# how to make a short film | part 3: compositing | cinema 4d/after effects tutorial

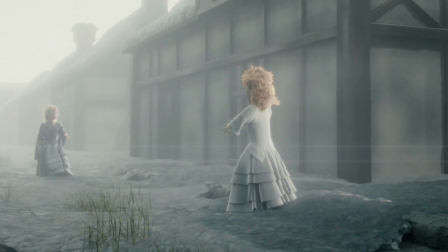This video is the third and final part in the series going through the creation of my short film Snowfall. If you haven't seen it or parts 1 and 2 yet, go watch them and then come back to this video.
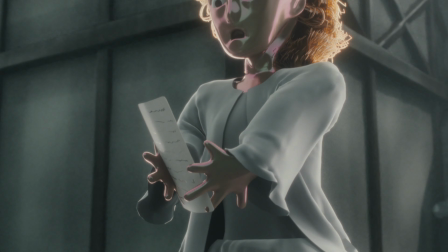This video is going to be all about compositing, color grading, and editing.
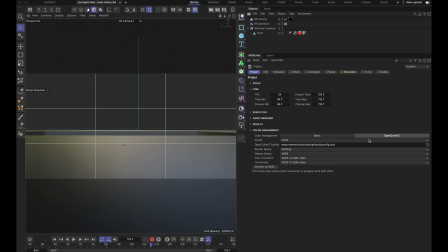As I mentioned in part 2, I rendered everything in ACES CG, which is now the default in Redshift and has been for a little while.
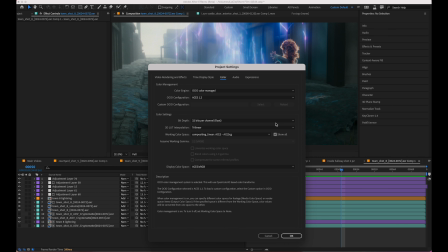After Effects also recently got native support for working in ACES without having the OCIO plugin, so it's a lot easier to work with now.
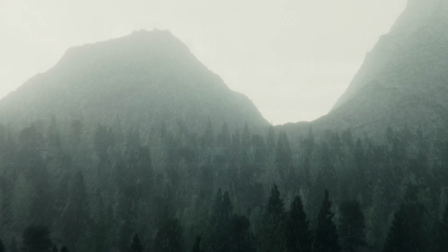Rendering in ACES gave me the ability to color grade and change the exposure a lot more easily and realistically.
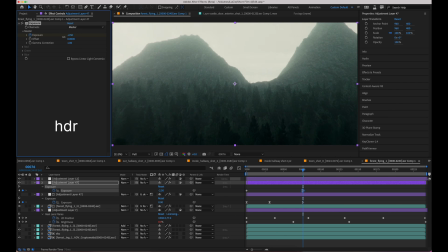For example, the exposure rack in this first shot would be a lot more complicated without having an HDR render.
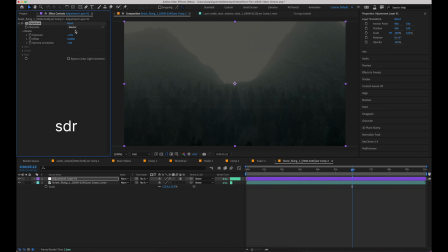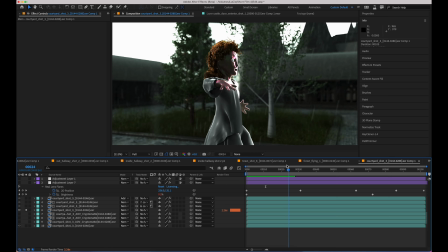But HDR footage, and especially raw ACES CG renders, look terrible.
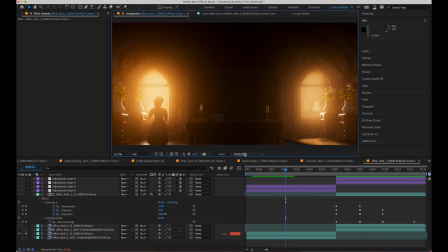So in my color grading stack, I also convert them to SDR with the OCIO Color Profile Converter plugin.
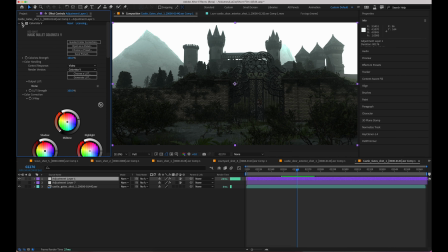For color grading, I first used an instance of Red Giant's Magic Bullet Colorista to get the base color grade done.
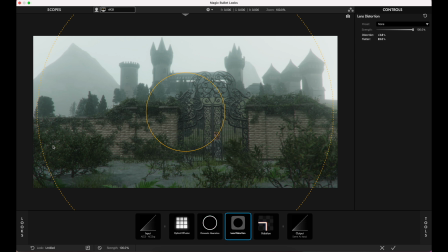And then I used Magic Bullet Looks to add diffusion, halation, and some lens distortion to the shots.
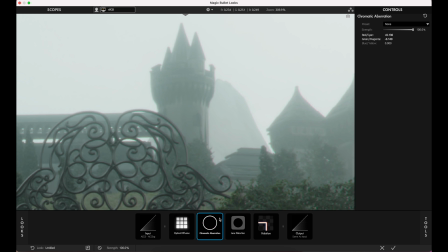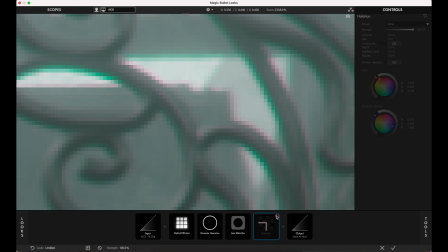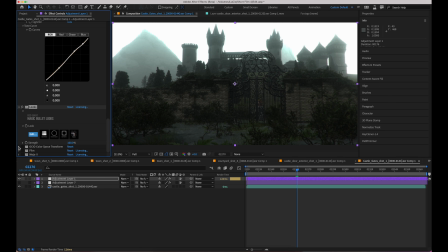And then after that is when I convert it to sRGB.
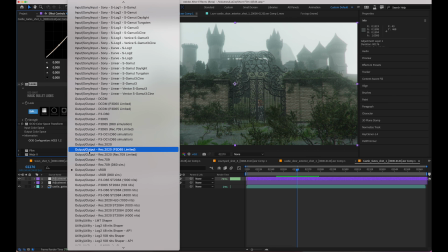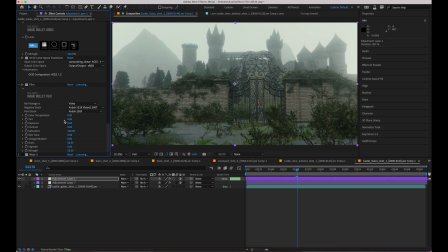Then every shot got a little bit of Magic Bullet film and Mojo to make them look a little more interesting. And then I added a little bit more film grain using Magic Bullet Renoiser.
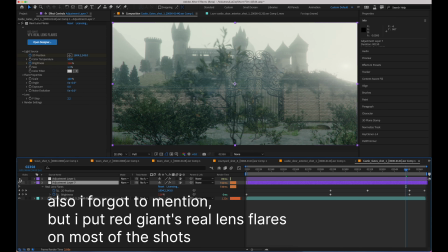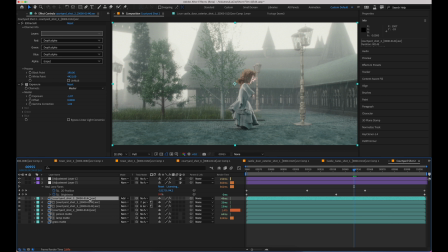And then on almost every shot, I used the depth path that I rendered out, which I mentioned in part 2 also,
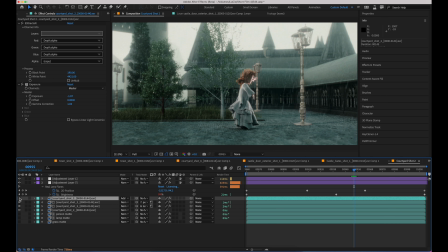to add more fog to the scene along with what was already there from the Redshift environment object.
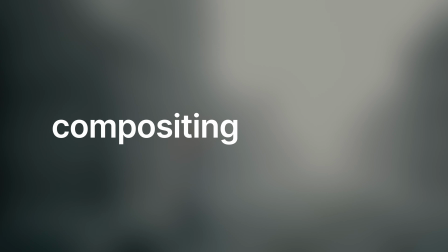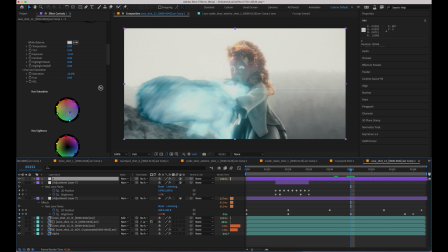There were a few shots that I did extra compositing on as well, especially the ones with the magic effects, which I show you how I did in part 1.
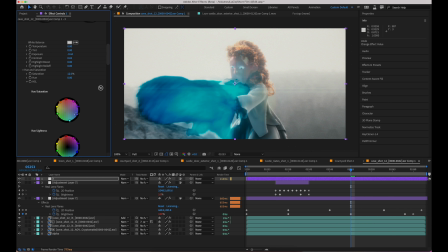I had to desaturate the blue because the smoke was pushing the blue and green to like very high values, like 20, and then the red going into the negatives. And then once Magic Bullet film was applied, it ended up looking really dark instead of looking like magic and bright and glowing.
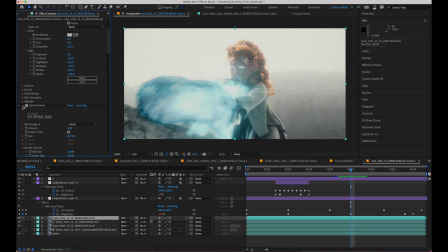And then a lot of those I also put Red Giant optical glow on those to make them a bit brighter and more pretty.
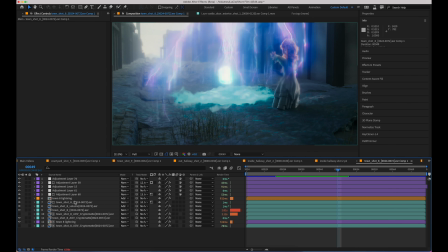On this shot, I used the crypto matte that I rendered out to rotoscope the lightning, and then I added a bunch of effects to it. I added some like background blur, I added some distortion, and then I had like a bunch more like layers of that.
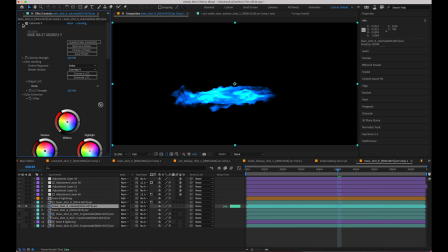I also rotated the smoke and color graded it a little bit to be a little better.
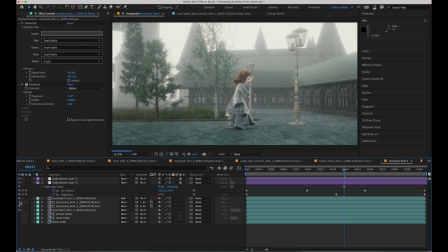Then on a bunch of shots, I also used the crypto matte to brighten or darken the character or some other parts of the scene, like on this one where I changed the character a little bit to stand out from the background more.
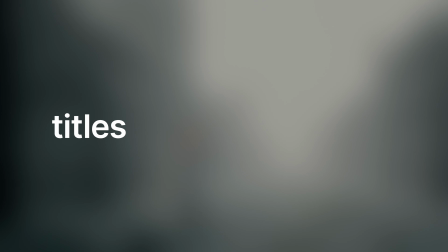Let's go to the title sequence, which was also done in 3D.
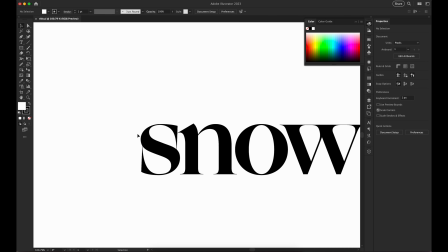It was done the same way as a lot of the other shots. But I made the lettering in Illustrator first based on a couple different fonts, but it's all hand-drawn.
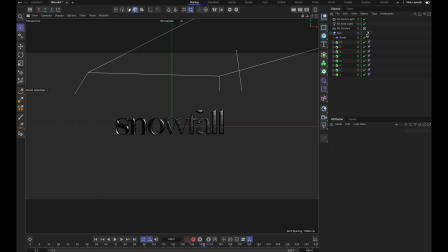And then I imported that to Cinema 4D and extruded and beveled it.
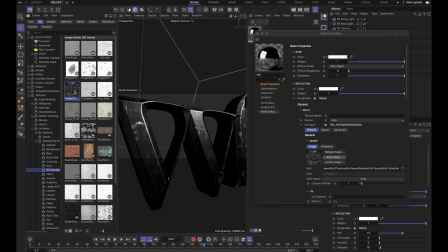I had just some area lights that move around to highlight the letters, and then I did a similar set of color grading effect on that in After Effects.
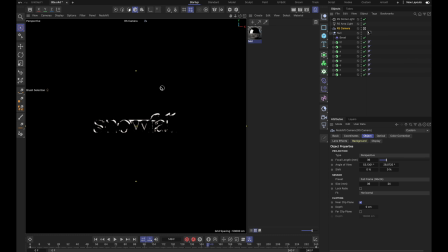The render settings were basically the same.
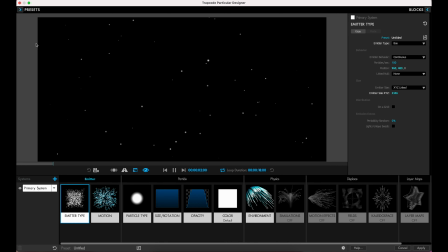I also used a layer with Trapcode Particular on it to add some falling snow, and then added a lens blur and some turbulent displace on that.
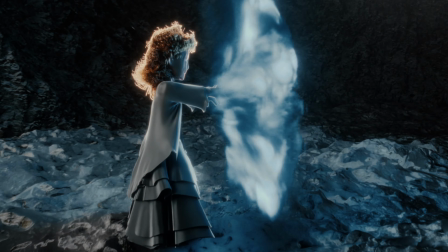So that's it for this series. I hope you learned something from it, and subscribe.